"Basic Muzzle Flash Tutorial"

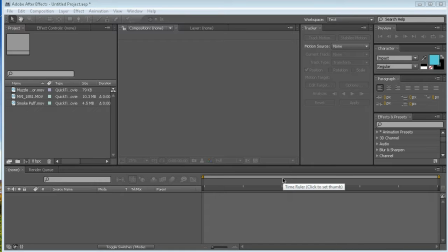What's up guys, welcome to our second channel's first video. I'm going to be showing you how to do a basic muzzle flash inside After Effects. All the work we do is inside After Effects. So let's start.
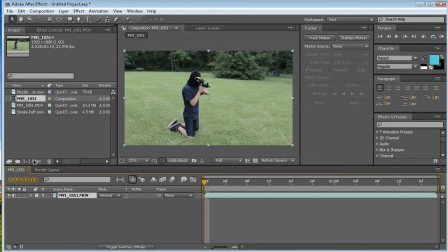So take your footage, put it on the composition button, and as you can see everything's set up already. Then what you want to do is you can immediately drop the muzzle flash down on top of your footage.
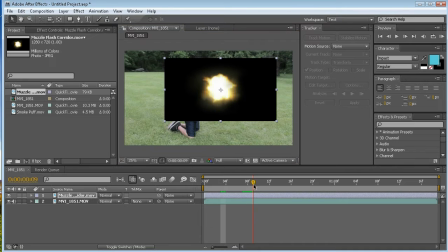And as you can see, the muzzle flash has a black background. So you get rid of that.
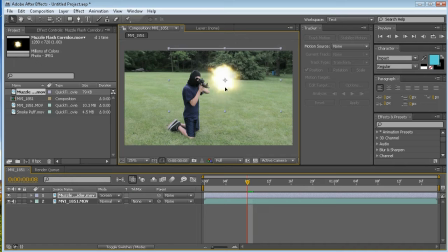Go to mode and hit screen. Screen is by far the best mode to get rid of a black background, I think. You can try other things, but I think it's definitely the best. Now what you want to do is go to the point in time of your video where it looks like he's shooting.
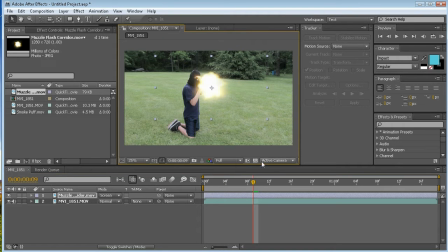So I'd say right about there. Position the muzzle flash on top and scale it down by pressing S on the keyboard. That's the biggest problem I see on YouTube, I think, is people make the muzzle flash way too big for the gun, and it makes it look really unrealistic.
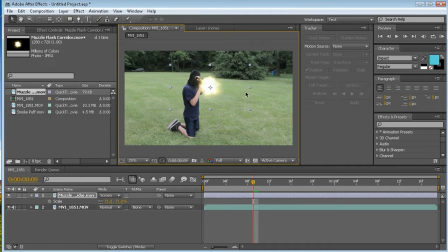So make sure it's not too big, but you also want to make sure it's not too small. So after that, you want to make the muzzle flash 1 frame long. So to do that, I'm on a PC, hold Alt and press left bracket and then Alt right bracket.
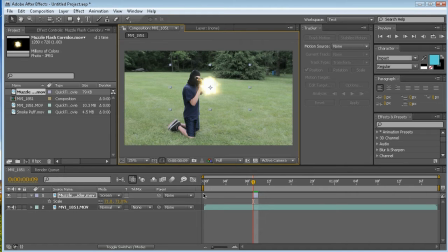And as you can see, it easily makes it 1 frame long. You can also just drag it, but it's definitely the fastest way. Next, what you want to do is click the muzzle flash, hold Control, and press a D. And what that does is it duplicates the muzzle flash. So now you have 2.
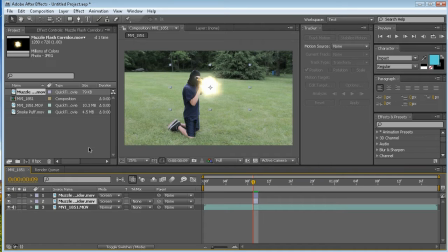Then you want to click the bottom muzzle flash and go to Effect, Blur and Sharpen, and Gaussian Blur. And what Gaussian Blur will do is it'll create a haze around the first muzzle flash. So it'll almost act as like a light source, and it'll give off light.
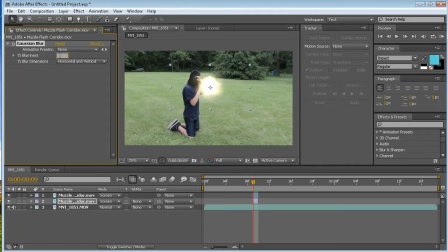So I usually use 300, that's what I usually set it to. And as you can see, it makes a really nice haze around it, and it makes it look a lot more realistic.
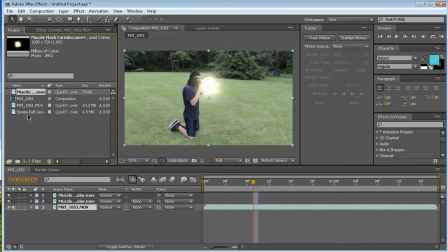Then what you want to do is you can do your smoke puff. So go into your settings, bring down the smoke puff, and it's really long.
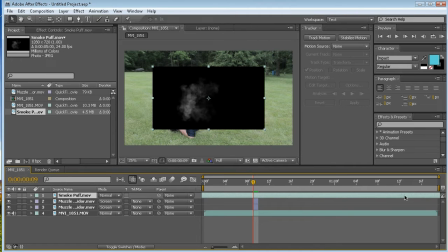The smoke puff is a lot longer than anything else in the composition.
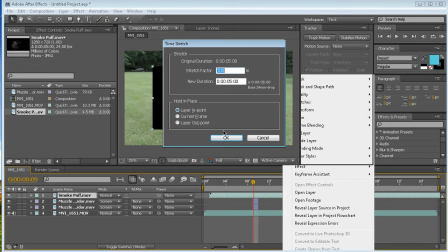So to fix that, just to make it a little faster, go to time stretch, and I'm going to make it 50% faster.
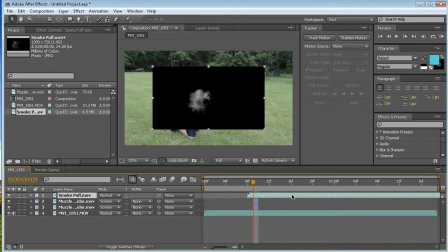That's good. That's good enough. It doesn't have to be real short, but it'll work.
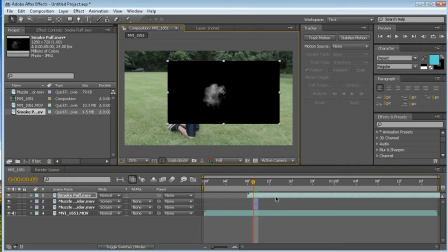Now when you shoot a gun, the smoke should almost be coming out of it already. So right about there, I'd say. You don't want to start the smoke right there. You want to start right about there. That's good. So trim that down, and then you have to rotate it to the point where the person is firing.
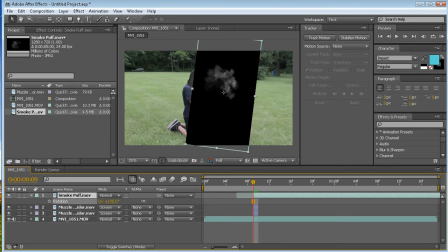So click R on the keyboard, rotate it, and right there.
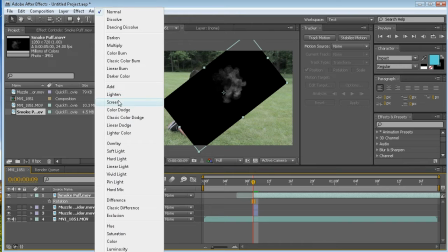Looks good. And you can go to mode, screen, just like the muzzle flash.
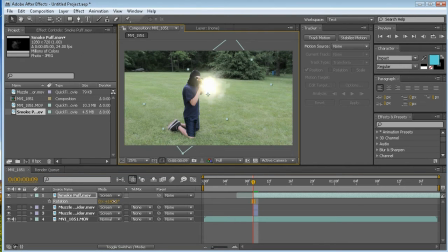Line it up. I'm going to rotate it a little more. Right there. Scale it down a little. You don't want to make the muzzle or the smoke puff too big or too small, just like the muzzle flash, but you do want it to be a little bigger than the muzzle flash itself.
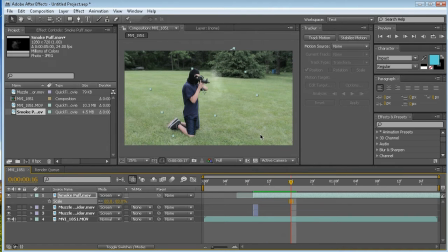So that looks pretty good already. Okay, now what you want to do is, as you can see,
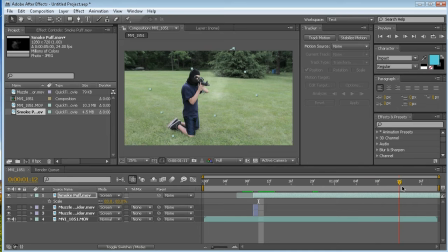the smoke puff lasts a lot longer after he shoots. So to get rid of the smoke puff and kind of make it disappear and make the smoke dissipate a little, is click the smoke puff, press T for opacity, which enables you to allow it to disappear and reappear.
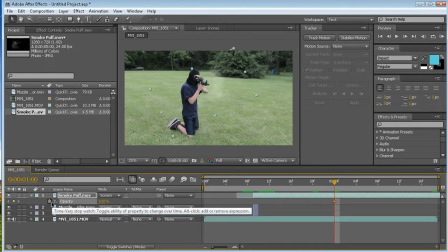So press the stopwatch, which makes a keyframe. Go a little bit farther down the footage to about the end and make the opacity slightly less. You don't have to go all the way.
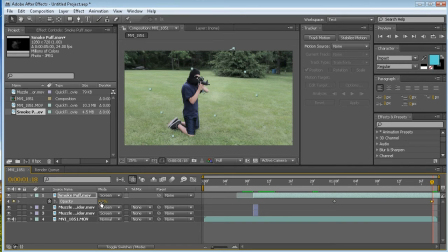You could, but I'm just going to go to like about 60. And what that does is, as you can see, the smoke kind of dissipates into thin air like it would in real life. So that's pretty good.
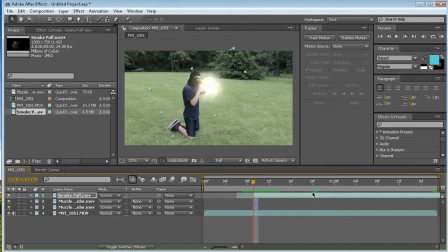And now, once you've got that all set and done, you can see the smoke stays with the footage. It doesn't really look like it's in the actual scene. So to make the footage look like that, go to Tracker, Track Motion.
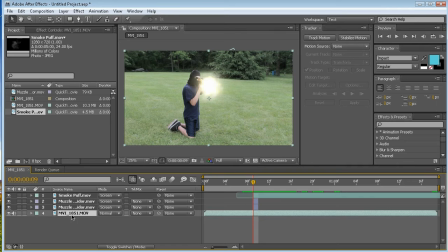Oops. Actually, you have to click the footage first, then go to Track Motion.
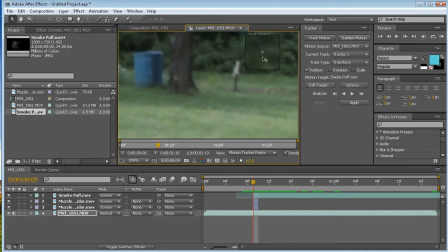And that brings up your track point. And what you want to do is put the track point on a place of high contrast, as you can see here with the white and the green.
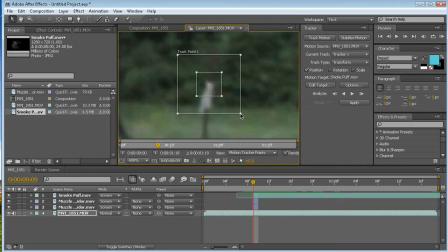So right there is good. And then what you want to do is click Analyze. You can analyze forward or you can go by frame. I like to do frame because you can I press it over and over again and it goes frame by frame.
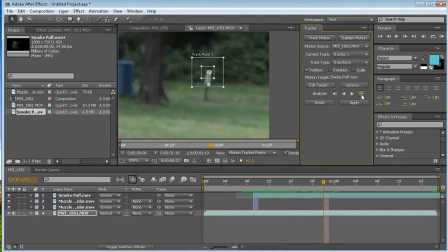I don't like to analyze because sometimes the tracker cannot get off the point that you want to track and it makes it a lot harder sometimes. So I like it this way so I can fix it if it does mess up, but that's just me, it's up to you.
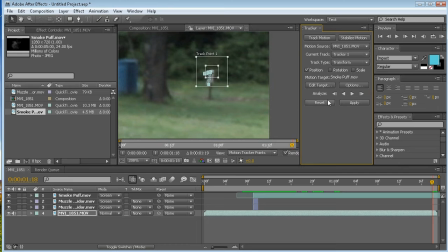So I'm going to go all the way to the end, right about there, and then I'm going to go to Layer, New, Null Object, and that brings a null object down here. And what this is going to do is going to allow this information to be put onto the null object so the null object will stay with this object.
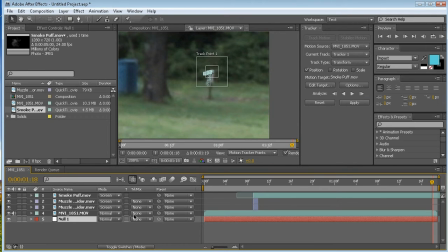That's kind of funny.
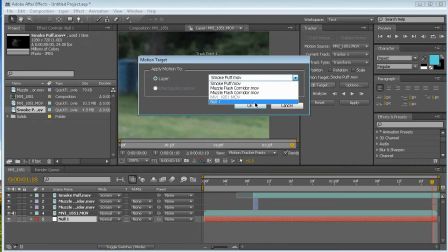But then what you want to do is go to Edit Target, make it the null, press OK, and then press Apply.
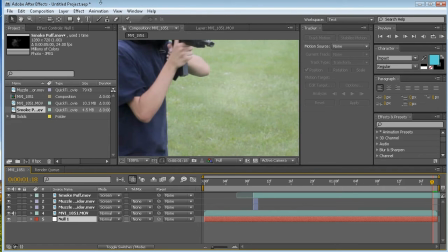X and Y, OK. So now, if you look here, you can see that
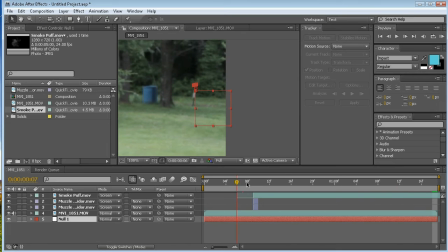the null object stays with that pole or whatever sticking out of the ground there. So that's really nice.
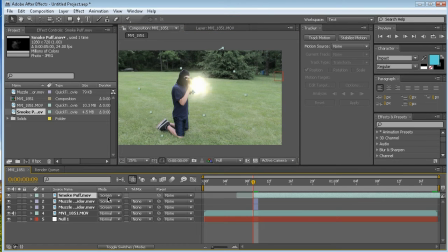Then take the muzzle, the smoke, and parent it to the null. You can also drag the little squiggle thing. But now when you go through it, the camera moves, but the smoke stays in place. So that's a lot nicer.
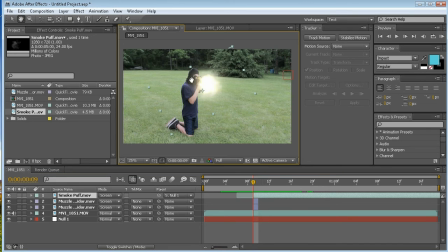Now, finally, if you want to make things even better and just put the icing on the cake, click your footage, duplicate it by pressing Control D, make the top one, change the mode to Add.
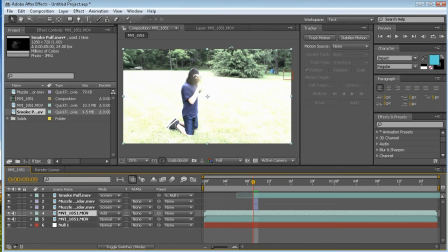It'll be really bright, but that'll only last for a second. Click the mask, the pen tool, and mask out the area that would brighten up if you were to shoot the gun. So I'm going to say the side of his body right here. Alright, so then that brightens up right there.
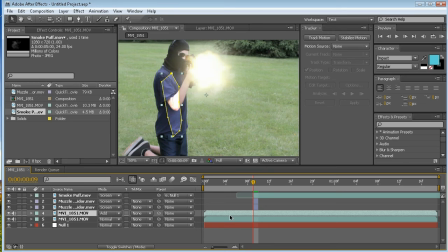Then click the layer, the bright layer, press MM to bring up the mask options,
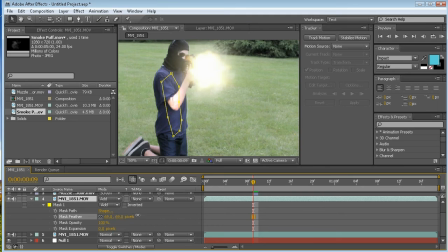and feather it out so it's nice and hazy. Then, depending on the scene you're in, you don't want it to be too bright, so I'm going to take the opacity down just a little,
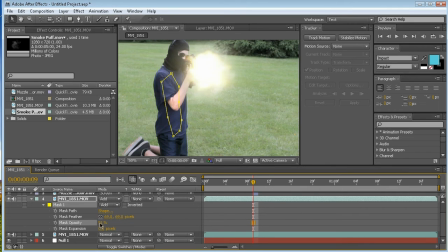about halfway, because he's already in daylight, so you don't want it to be too bright. Then you want to press the stopwatch for mask opacity.
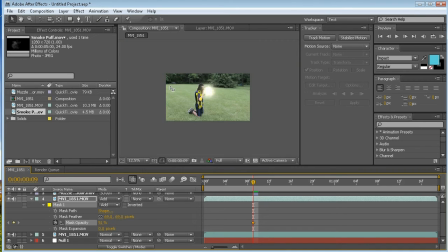So right now it's at the possible brightest point because he's shooting.
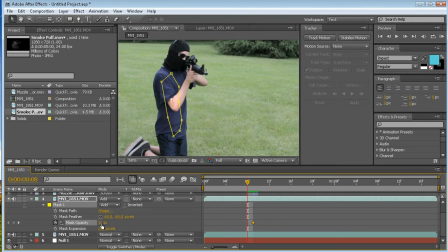Now the frame before, he's not shooting, so you want to bring the opacity down to 0 because nothing's happening yet. So everything before the frame is 0, but then when he shoots, it lights up. And then what you want to do is go about 3 frames after and bring the opacity back down to 0.
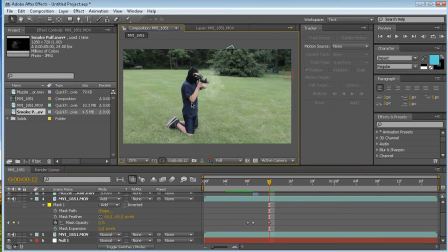So if we look at this and play it back, see how it lights up on his body? That looks a lot nicer. So if we want to play it back all together,